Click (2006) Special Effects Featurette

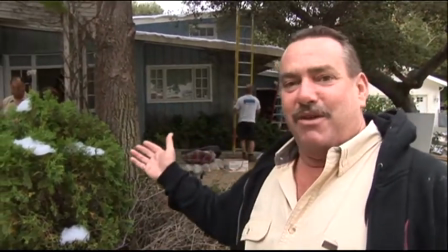This is going to be our Newman's house in the background, where we're prepping it for later into the future, back east snowstorm.
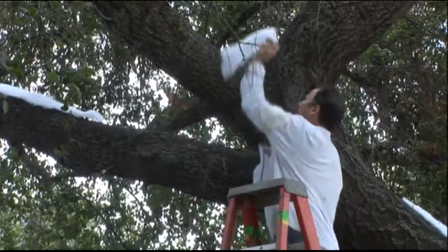And we're putting snow blanket material, which we use as kind of a polyester material,
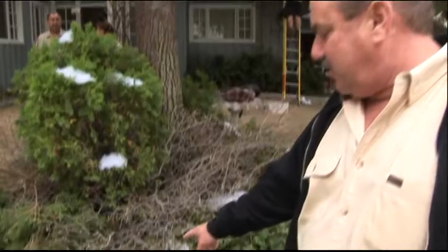to build out certain areas where I want the snow to look a little bit thicker and denser.
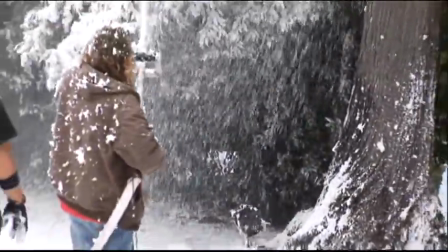And then we're also using a biodegradable snow foam on the foreground trees here,
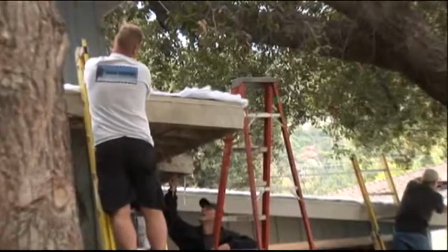putting a little bit of snow blanket to the roof to help hide the straight edges.
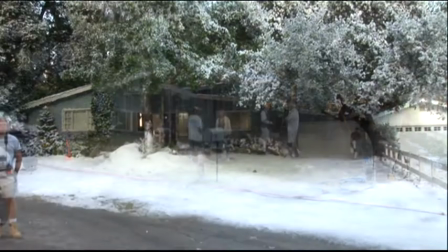This is how it is now, and we'll look at it in the future.
It's February 5th, 2017.
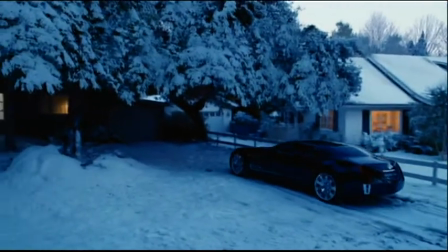Britney Spears had her 23rd baby today. Proud father Kevin Federline says he's now considering getting a job.
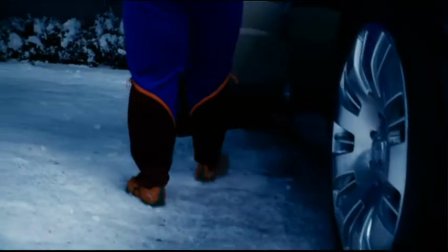Also, Michael Jackson, the first man to clone himself, is now suing himself for molesting himself.